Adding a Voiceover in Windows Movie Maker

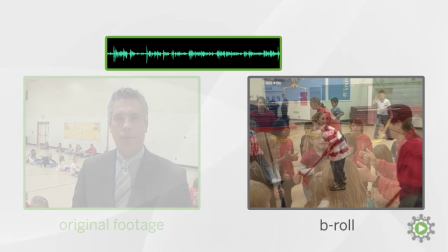6s
When you have a video of someone talking for a long period of time, it can be more visually compelling to show footage of the things they are talking about,
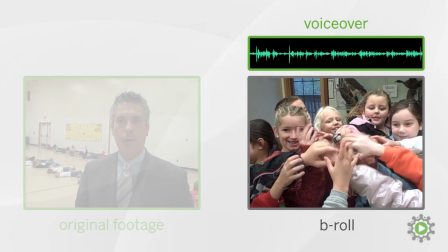14s
rather than just the video of them talking for 30 to 60 seconds. This is where voiceovers and B-roll come into play.
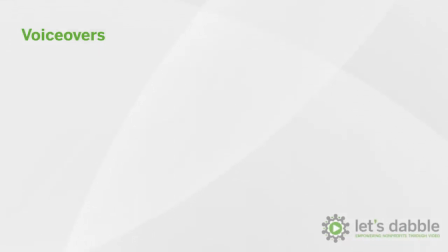21s
We will use voiceovers to achieve three things: increase the visual interest of what is being viewed, provide context to a scene, and finally pull footage together that isn't strong enough to stand alone.
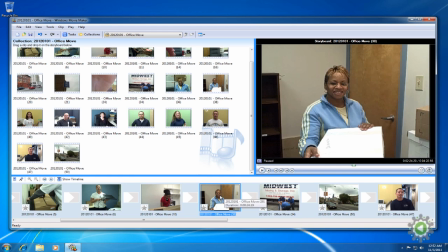34s
In the previous video, we identified one clip they were just going to grab the audio from and play it over footage of the movers in the new office.
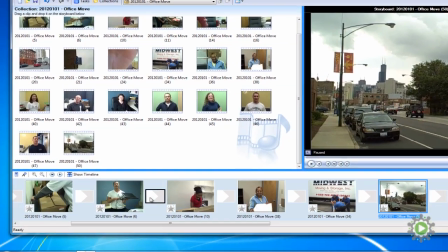42s
Before we can begin, we must change our view from the storyboard view to the timeline view by clicking the Show Timeline button.
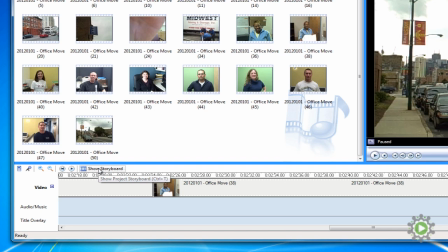50s
We use the storyboard view to help get our files in their general order. Now we'll use the timeline view for more detailed adjustments. Once in the timeline view, you'll see that on the left there are three different areas within the timeline.
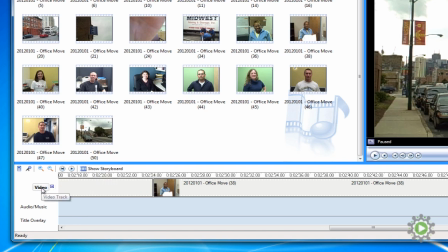64s
There's the video layer for our footage, the audio music layer for our voiceovers or background music, and title overlay, where we can add text or titles that overlays the video. By hitting the plus symbol beside video, we'll see that our video layer breaks down into its respective video and audio components.
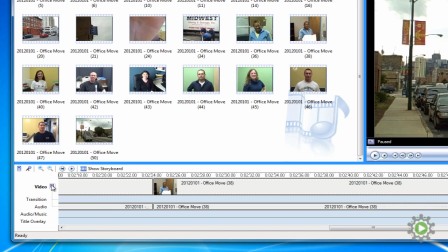83s
This is where we will pull our voiceover from, but before we do anything, let's trim the voiceover clip to the exact length we need. To help us in trimming, we can use the zoom buttons. The two magnifying glasses zoom towards or away from the timeline.
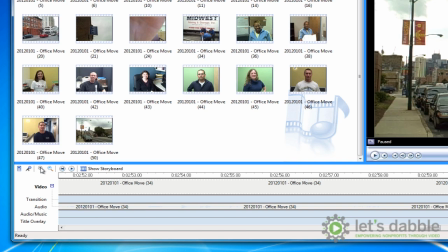98s
If you zoom in on the timeline, you'll look at smaller increments of time for making more exact adjustments. If you zoom out, you can more easily see the entirety of your project.
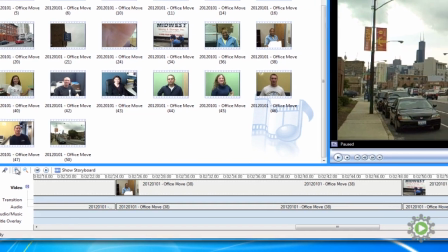109s
Now let's trim the front by pulling the left tab over just before she starts talking, which is indicated by the first bump in the audio layer.
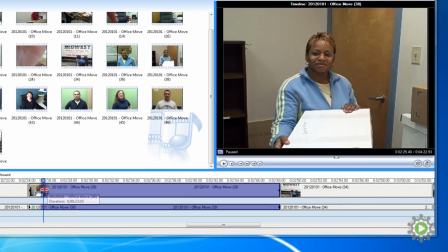117s
But since this can be hard to see, you can also just watch her facial expression for when she starts to talk.
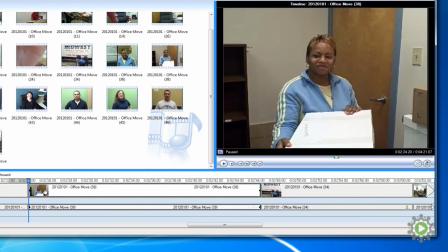123s
Press spacebar to make sure we didn't clip off the beginning.
Thank you for everyone.
Perfect. Grabbing the cursor, we'll move close to the end of the video.
Thank you for this new building.
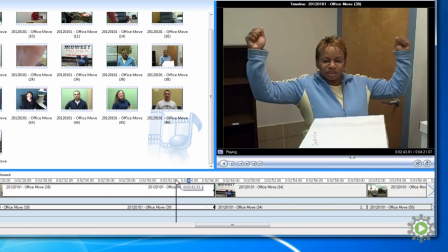134s It is 35 years overdue. Thank you. Yay!
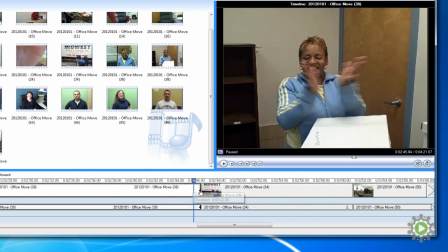139s
We want to trim right before the applause because it'll sound weird in a voiceover. So grab the right tab and pull it over before the applause.
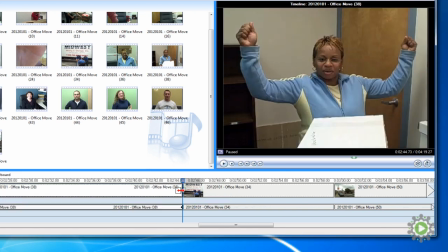148s
Then listen to the last few seconds of the clip to make sure the clapping has been trimmed.
35 years overdue.
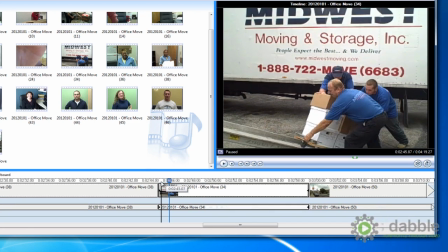155s Thank you.
And the audio is ready to go. Hit the zoom out button a few times to get a better view of our clip.
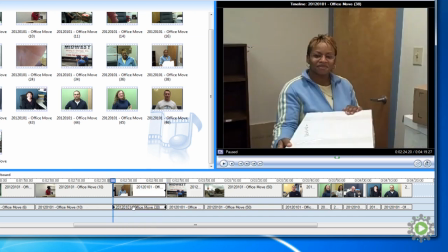164s
Next, click and hold the audio, moving it to the audio music layer, and let go.
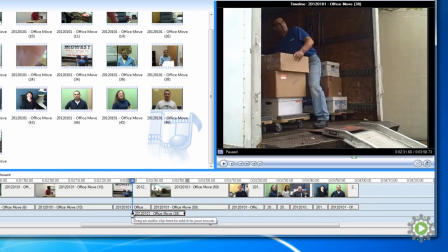170s
The clip's audio remains, but the video component has been deleted, and the rest of the videos have shifted over to fill the void in the timeline.
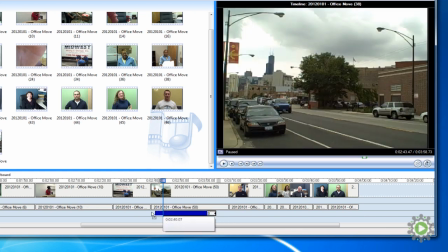180s
Audio in the audio music layer can be easily grabbed and moved to a desired starting location.
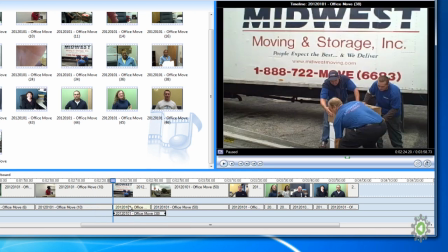185s
It's going to be hard to hear the voiceover with the other clip's volume on, so we're going to right-click on the mover's audio,
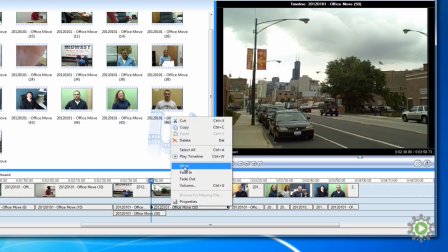191s
select mute, and do the same thing for the panning shot of the new office. Now we'll preview the effect of our voiceover.
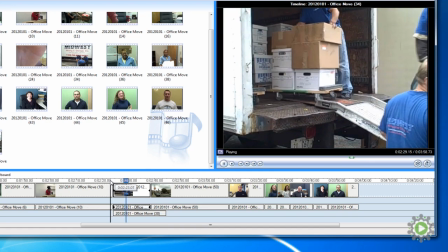200s Thank you for everyone that made this move possible. You are so special to all of us here at CGLA.
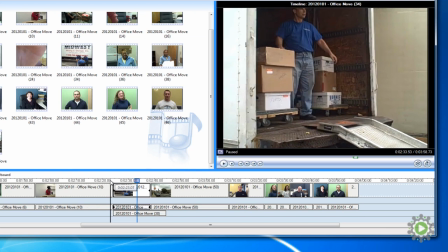209s
Success. So, since we love what we just did, we are going to save it. Control S. Just that easy.
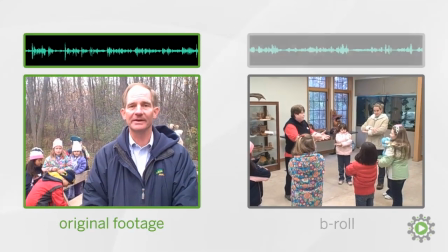219s
In the next video, we'll use a second voiceover technique where we transition a video into a voiceover.
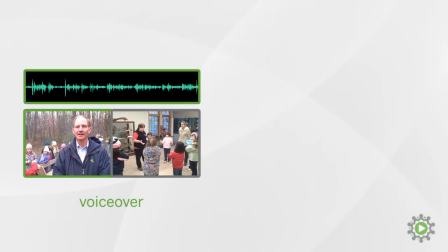225s
This allows us to show who is speaking and what they are speaking about.